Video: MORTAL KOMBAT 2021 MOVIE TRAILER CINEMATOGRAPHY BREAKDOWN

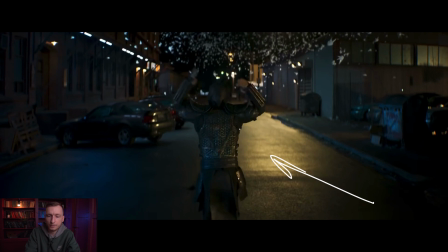So we see blue and yellow on the sides and emphasize the same colors on the armor.
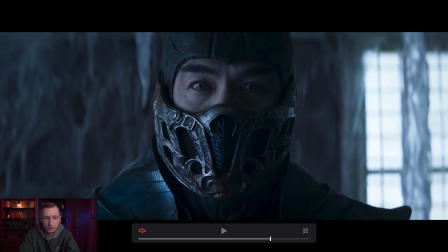A beautiful larger close shot. You can see how great anamorphic lenses work on a full-frame camera. Well, here's some classic blue side light.
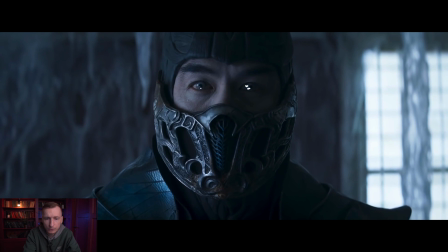although we can notice several flare in his eyes. 1, 2. Most likely there was some kind of soft frame. That is where the first flare is from.
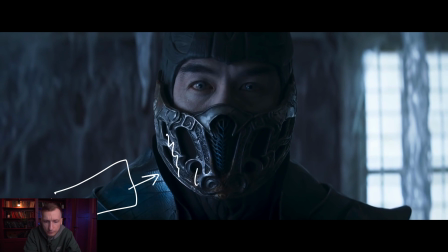And from below, the light could be used to create extra flares and reflections on his armor, hence the other flare. They could use some kind of silver for this.
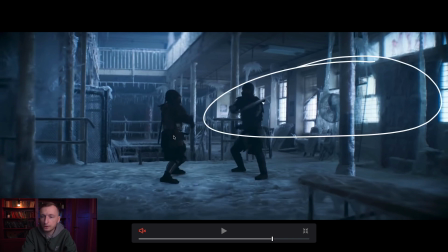Another fight scene, in quite a uniform light. Again, the windows hang it with frost frames. There are only frost frames behind which sources of light are located. Something like a bunch of sky panel 360s stacked together.
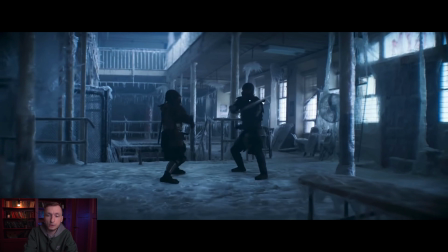If this is an indoor location, most likely there is a source of soft light that creates this overhead light.
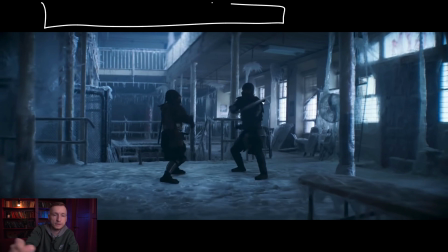And this is basically all we have. There is no light coming from the camera's side. That is why the characters look so dark.
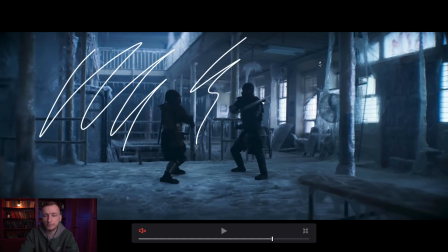Of course, there is a smoke to make them look darker, more contrasting, while the background is softer.
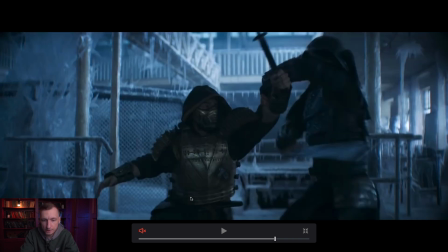Switching to close shots, we want to see faces. That is why some source of light from camera's side starts working. We can see those reflections. There must be a frame standing here, or it could be located above them to make these reflections visible. It is notable that despite this is an action scene, the camera is often static. We could expect a lot of movement, shaking, but no. This frame is static.
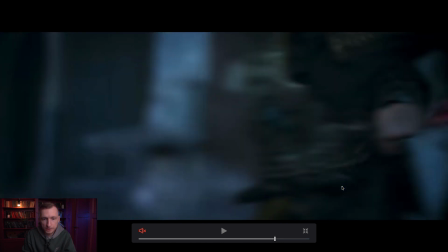Camera is not moving. Here, the camera is also either attached to a stand or a rack.
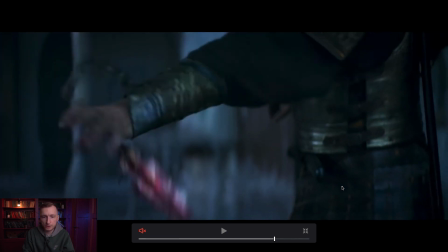It is static here as well.
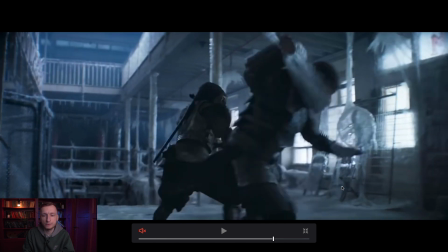In this frame, there is a panoramic movement, still the camera is on a stand. And here it is on a rack that is moving closer.
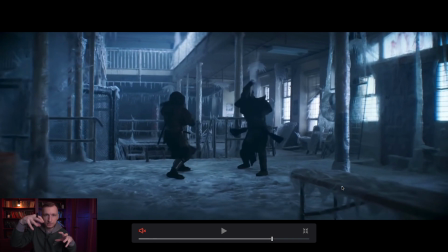So the camera is pretty much static, rigidly attached. There is a panoramic movement during closer shots.
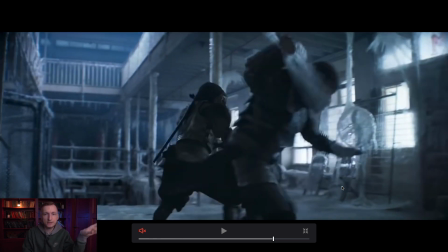Close shots are static.
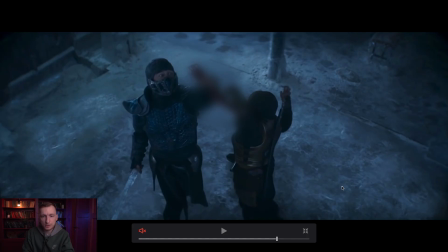In this particular case, the reason could be the need to actually implement CG, so a little to no movement was required, so no wonder it was static.
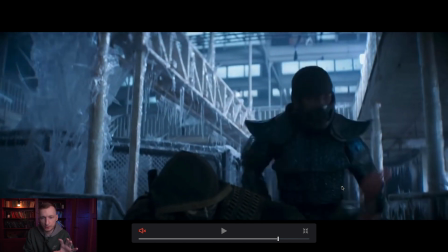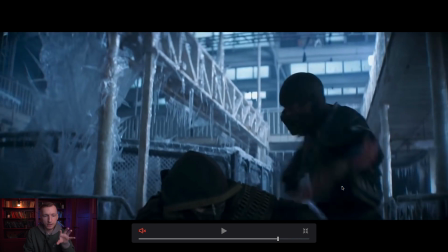Later there is a movement on a slider or a rack, a panoramic movement.
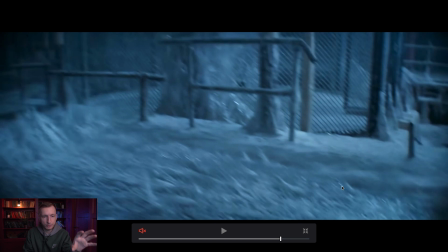And here is a simple panoramic movement with the camera attached to a stand.
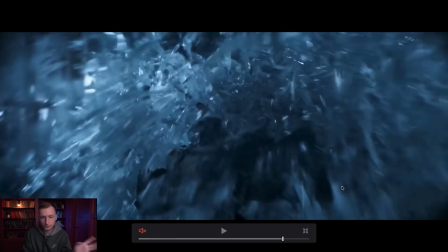No handheld type of movement. So almost everything was shot with a camera attached to a stand.
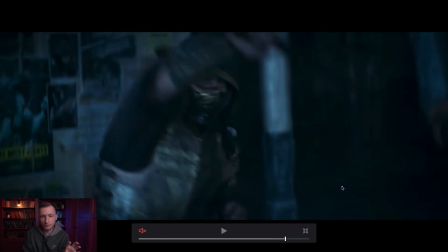The zooming movements are achieved with slider or a rack. So that was all for today's breakdown, friends. I hope that it was useful and you liked it. If you did, please hit like and subscribe to the channel. You may also subscribe to my Boosty page to access exclusive content. I make cinematography breakdowns of my subscribers' works and my other works as well. In addition, there is a private Telegram chat. See you in the next video. Till next time, bye.